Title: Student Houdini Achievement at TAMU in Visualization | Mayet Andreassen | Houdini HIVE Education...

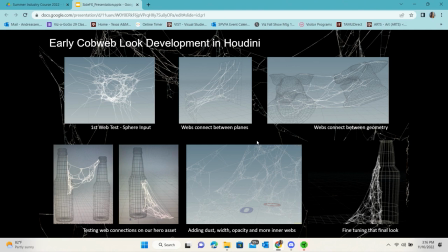961s
As I started getting more iterations, I began adding more detail to the webs like adding dust, adding little hair to give that little fuzzy look and then
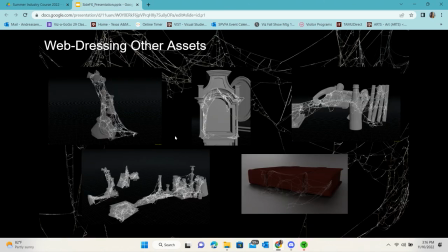973s
the tool was able to be expanded to or we can import any of our assets we created into Houdini and the web tool would generate and we could kind of art direct it make them more dense like in that bottom picture make them more scattered around and
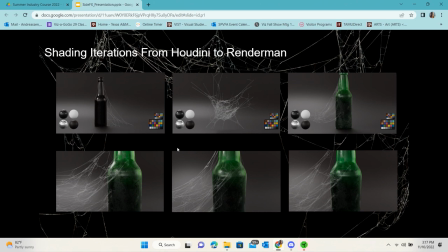993s
then we emma and ryan found a way to get the houdini curves to work with render man so we could start adding some shading to them and houdini was great because it allowed me to iterate fast and quick and pop out lots of webs lots of different designs so over the summer we
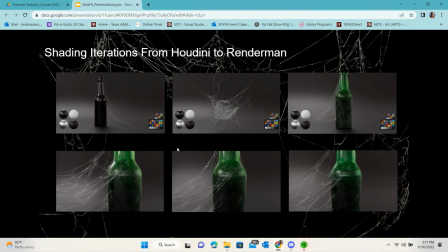1012s
were really trying to get that shot one the hero webs what we call them to look great so i did a lot of iterations to try to get those nights lost and found and the holes in there so we could see the background of the scene and
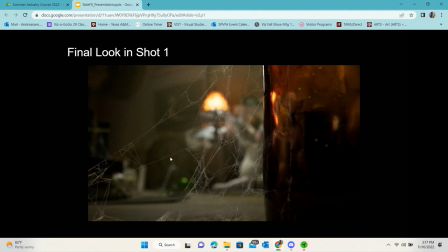1026s
and then we got our final look with the shading and lighting and depth of field to work with the webs but yeah houdini we could i could not have populated the scene without building that tool. So it was really great to learn. Yeah. Hi, I'm Alyssa.
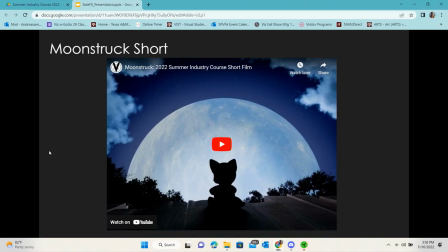1054s
I am a surfacing and look development artist and my main responsibility on this short that I worked on with a team of five other artists was to create the characters short fur groom and I also did some background prop modeling and surfacing.
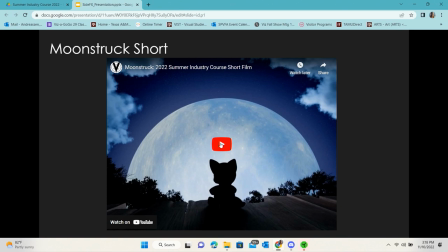1073s
And I can go ahead and play this short.
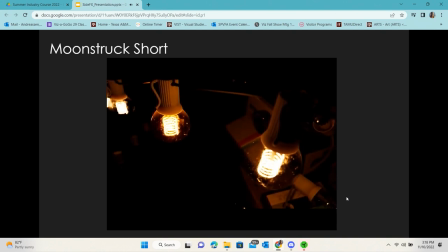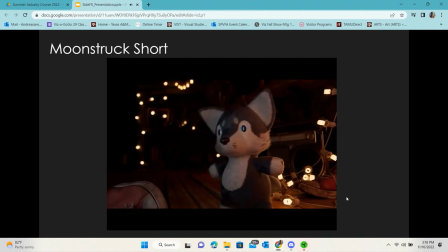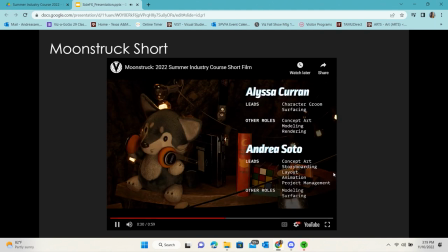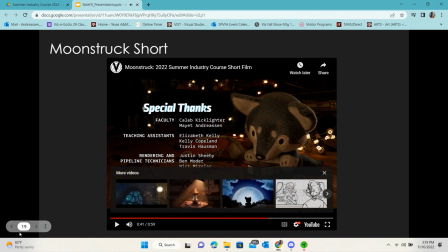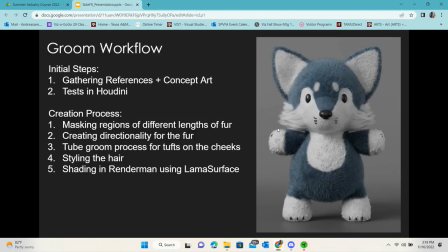1123s
Okay, so the process to create this groom, since I actually had two grooms with this character, was first starting with references of stuffed animals and then actual wolves and trying to figure out how I wanted the fur to flow on the character.
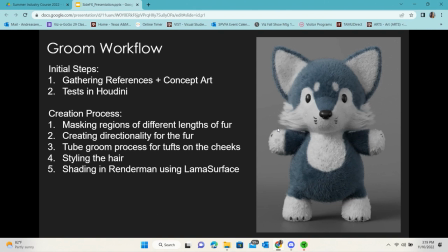1139s
A main part of this groom was getting the directionality to work so it feels believable like a real stuffed animal and after examining those references i moved on to doing some quick tests in houdini and then moving on to the actual creation process where i used what i learned to create the rest
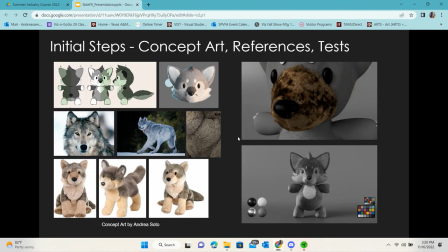1158s
of the groom so our initial concepts um were very helpful in trying to determine the directionality of the fur like on this example I wanted to make sure the flow was believable to
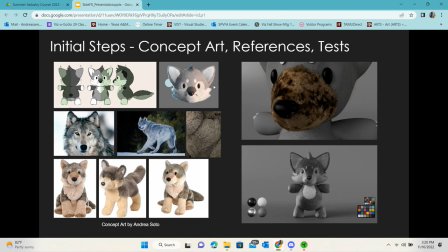1176s
the characters so I was looking at a lot of the references and then I moved on to the first test of the fur in Houdini and I brought in to Render Man to render it and I noticed some limitations of the directionality
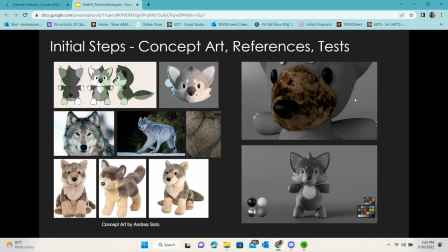1189s
didn't really feel very believable and the shading was also another big concern as with the full body render. The colors just weren't looking accurate and the specular roughness just wasn't looking believable to stuffed animal fur.
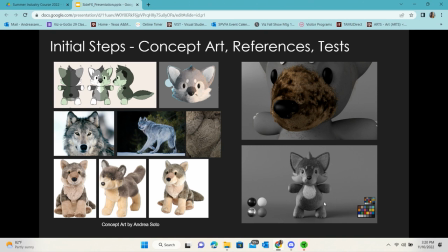1205s
So that was something that we had to overcome later on in the process using a different shader.
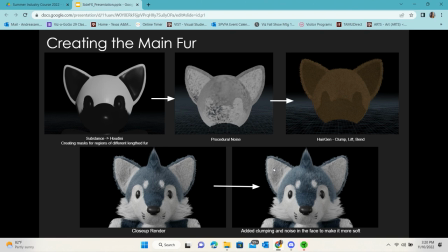1213s
For the actual creation of the fur, I wanted to identify the different parts of the fur that had like different lengths. So like the muzzle area would be shorter fur, the head would be like longer fur. So in order to get this difference of fur, I had to mask out the different regions in Substance Painter.
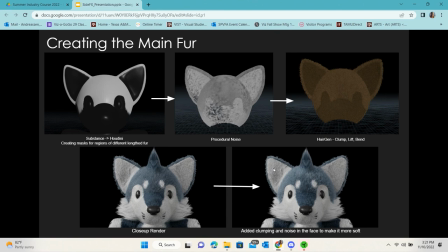1232s
And then I brought that into Houdini. And from that mask, I was able to generate the fur on the character, the different regions of the character. After doing that, I decided to use some more procedural methods of creating the fur because the first test,
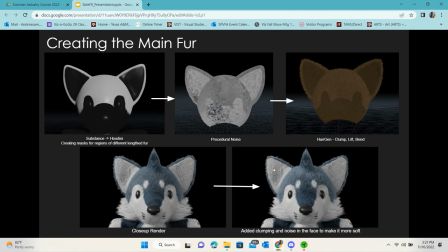1247s
I just artistically combed the fur and that wasn't really very believable so I added some procedural noise and then after I was happy with that I moved into adding modifiers like clumping and lift and bend to try to get the fur to appear more believable the bottom left
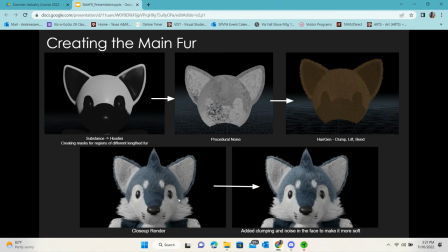1266s
image was with no clumping and the hairs just felt really stiff so that was something I had to add more clumping and noise to make that more believable and also some flyaways to make the fur look softer for the
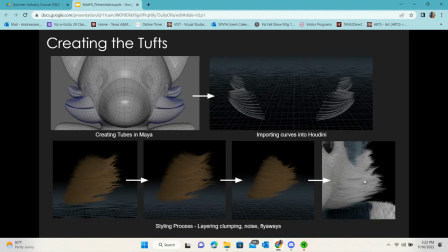1283s
tufts I also used the tube grooming process that Emma used where I created the shapes in Maya and then I exported the curves and brought them into Houdini and then from there I was able to shape the guides and then starting to add clumping and noise and flyaways to make the graphic shapes
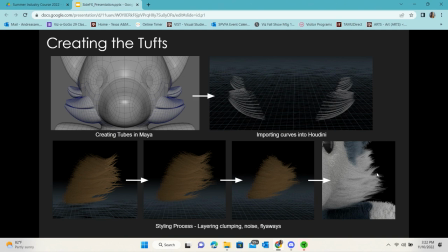1303s
that we were looking to hit that were in the concept art for the tufts and then after that was all complete we brought it into um render man and we used the llama surface shader and that was a big game changer for um this groom and all the other grooms from summer industry
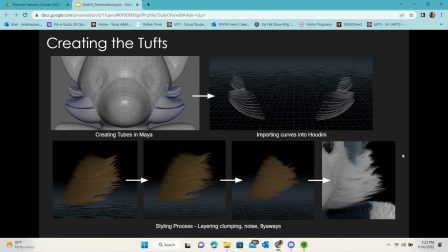1322s
course because it gave more of a believable look to the fur and matched more what you would expect hair to hair and fur to look like um in real life and i can go on to the turntable.
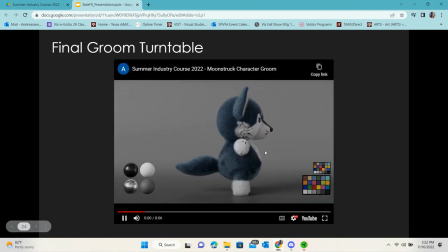1336s
And this is the final product.
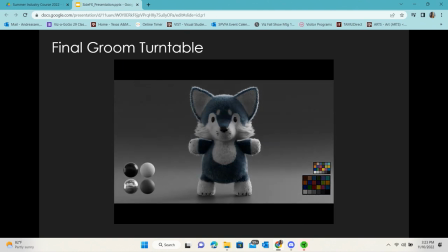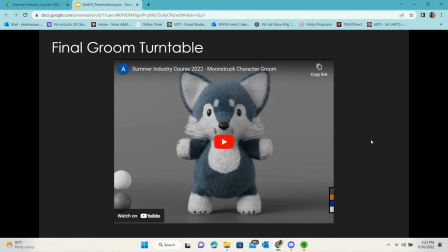1343s
And that's all. Thank you. And I will pass it on to Ryan.
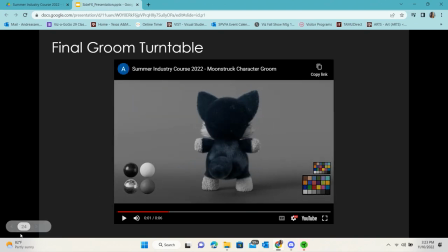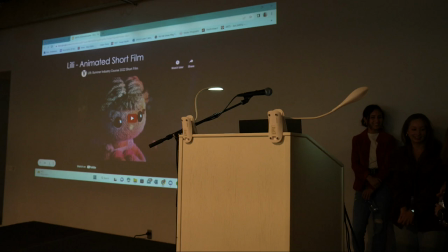Howdy, y'all. My name is Ryan again. So this summer we worked on the short called Lily.
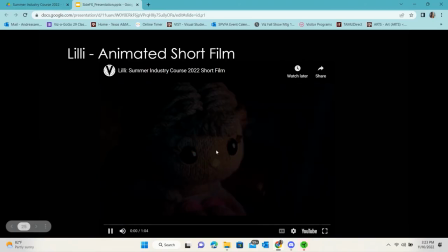1364s
So I'll go ahead and play that for you.
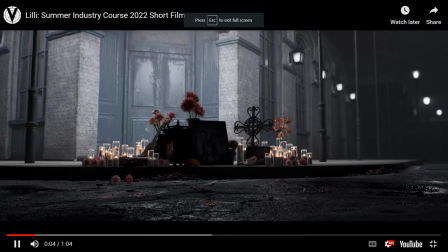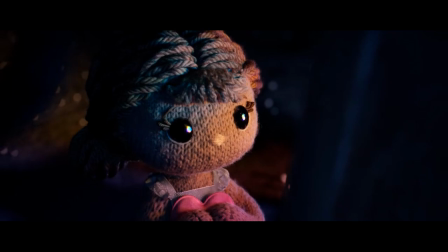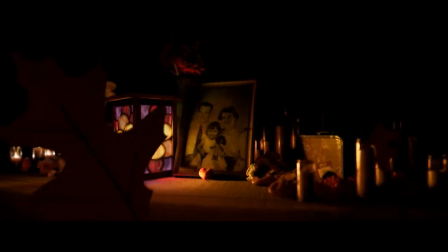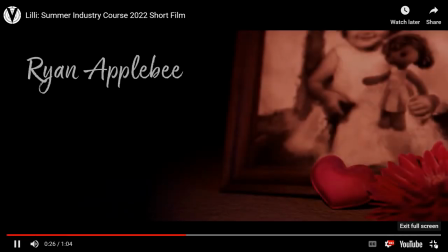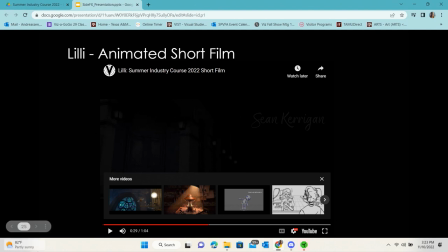1395s
So that was the summer industry course short that me and Sarah both worked on, both of us utilizing Houdini.
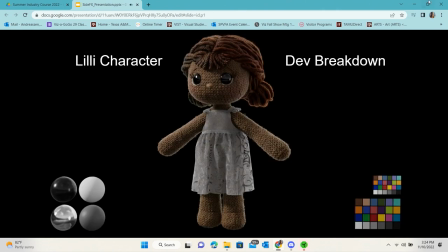1404s
My portion of this was working on the character's look development as well, taking a little bit of a different approach. We were shooting for a yarn character,
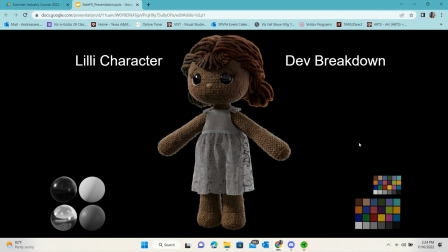1417s
so right off the bat there was a lot of opportunities to dive into Houdini and really build out some robust systems that would be scalable for the different elements. Off the bat, we were going for a cloth dress,
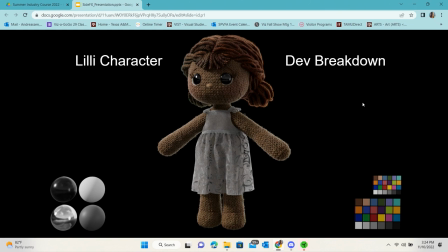1430s
the yarn weave, and the hair, those being the main elements and hopefully tying those all back into a singular system that could be adjusted to get those three effects.
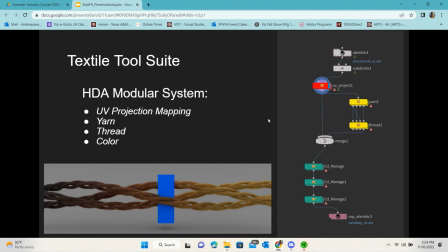1440s
So what we ended up making was a textile tool suite. In short, it was just a combination of a few different HDAs that would get these desired results.